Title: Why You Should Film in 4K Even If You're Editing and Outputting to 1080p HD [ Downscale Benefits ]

Hey, what's up everybody? It's TheHyphenate here, and today we're going to talk about why you should be filming in 4K video even if you're going to be outputting in 1080p HD. There are a lot of benefits to doing this in a wide variety of shooting scenarios. In this video, I'm going to go over some examples as well as some techniques on how you can use this to make your videos more dynamic. So first, let me break down the difference between HD and 4K.
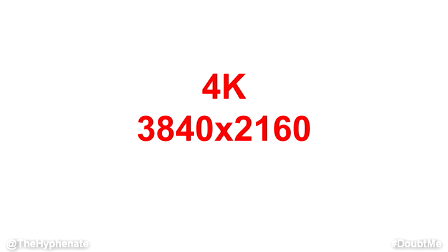21s
Compared to 1080p HD, 4K is double the resolution and 4 times the size in area.
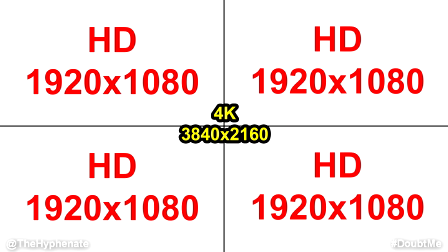28s
You can fit 4 HD screens into a 4K screen.
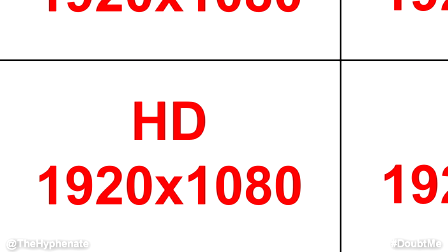32s
With that being said, you're able to zoom or crop on a 4K video up to 200% if you're outputting in 1080p. You can use this to reframe your footage to get the perfect shot, or you can also use it to automate some movements. So you can simulate pans, zooms, dolly shots, and even Dutch angles. So we all know that 4K and even 8K is eventually going to be the standard, but in 2020, we are still using HD more than any other resolution. I think every single one of my tech videos on this channel to this day is in HD. And a good portion of my videos on my main channel are in HD as well. Some of my music videos, almost all my beat making videos, and pretty much anything else that I do that's not a big production, I've been outputting in HD. Now in every example I'm gonna show you in this video, all the original footage was shot in 4K, but the videos were edited and output in HD.
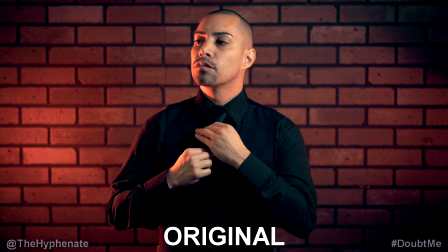89s
So in this video of cat and mouse, I actually did a variety of techniques with the cropping and zooming.
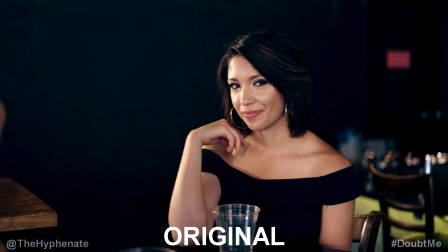94s
Some shots I used just to reframe and actually make the shot a little bit tighter and more specific without adding any automation to it, just the crop.
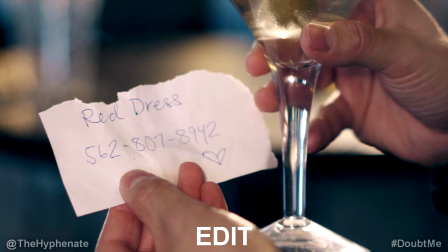104s
Now in some other shots, I simulated some panning and some tracking, going from left to right or right to left, or even going from corner to corner diagonally.
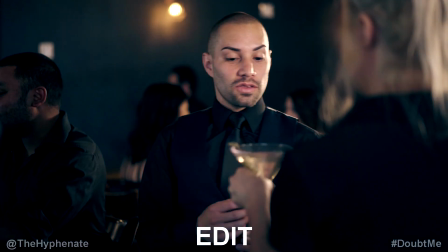112s
I also simulated some dolly ins and dolly out where it punched in tighter or zoomed out further. Now here's another music video of mine. This is for my song, The Haunting. This is a horror film type of music video.
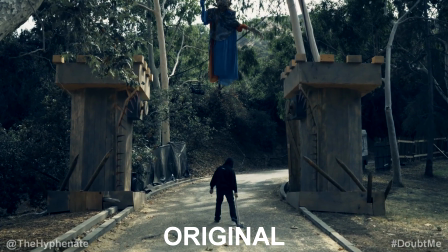125s
And in this video, I did all the exact same techniques that I did in the cat and mouse video,
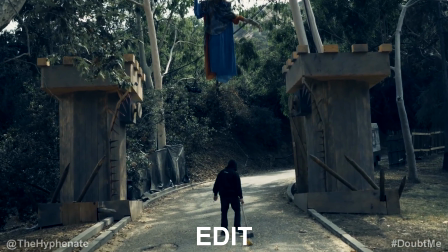130s
but another technique I included in this was simulating Dutch angle shots. Now at the time I filmed The Haunting, I actually didn't have a gimbal that would do Dutch angle shots.
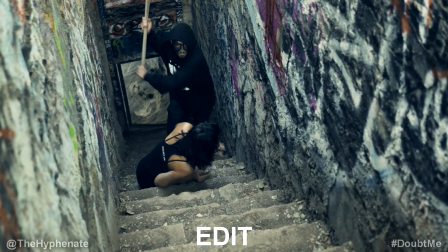140s
It would only do pan and tilts. But I knew in this video I wanted a lot more Dutch angle,
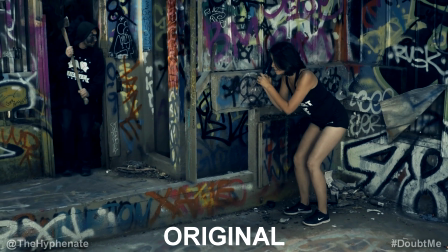145s
as that's a little bit more done in scary films and it just gives it a little bit of a creepy vibe to it.
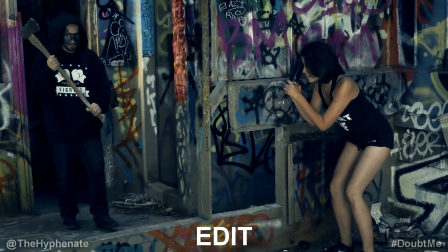151s
But I also automated the movement with rotation. Now another thing you can do with your 4K video files if you're working in HD is adding image stabilization in post. In order to get proper image stabilization in post, you have to do some cropping to get rid of any of the black space that's created when it's doing stabilization.
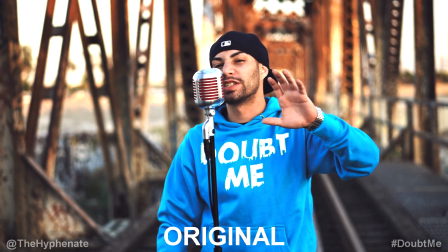171s
So by default, whenever you're working with a video file that's the same resolution as what you're outputting, you're gonna lose some resolution as you do some cropping.
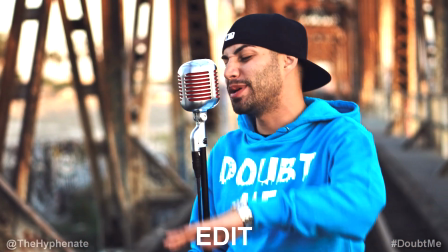178s
But in this instance, you're not really having to worry about that.
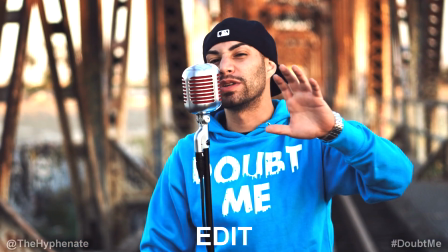181s
So you can do some pretty heavy image stabilization to make it insanely smooth without having to worry about any of the negatives. Now, another technique that's kind of related to that idea is actually helping create movement on static shots. So if you had a shot that was filmed on a tripod and it had no movement, over time that'd get a little bit boring.
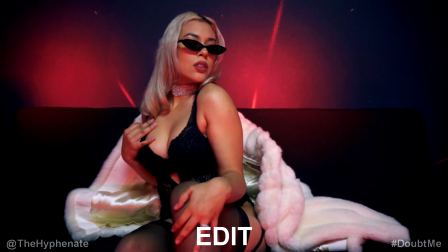199s
But if you want to give it some more movement, you can add a camera movement effect to give it some motion and give your footage a little bit of life. Adding camera movement in post is going to have the same effect as stabilization in post, which will cause black space around the edges. So you're going to have to do some cropping or zooming in. And now, again, you don't have to worry about loss in quality. Now, another pretty awesome way to use 4K footage on 1080p is if you are shooting interviews with one camera.
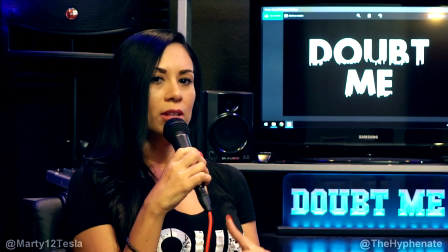227s
So here you can see a 2-person podcast interview, and it was shot with one camera with a wide angle.
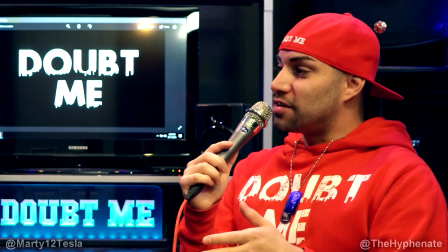233s
But cropping in on this 4K footage, I'm able to make it look like 3 different cameras.
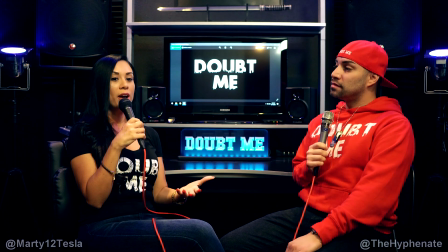238s
One camera on one person on a tight shot, one camera on another person with a tight shot, and then the wide angle.
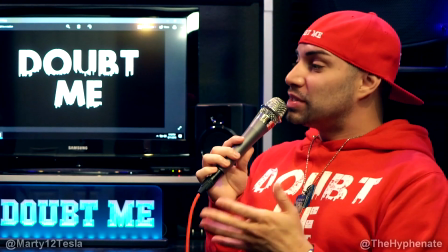244s
So in order to make the video look more dynamic and less boring, I made it look like there were 3 cameras.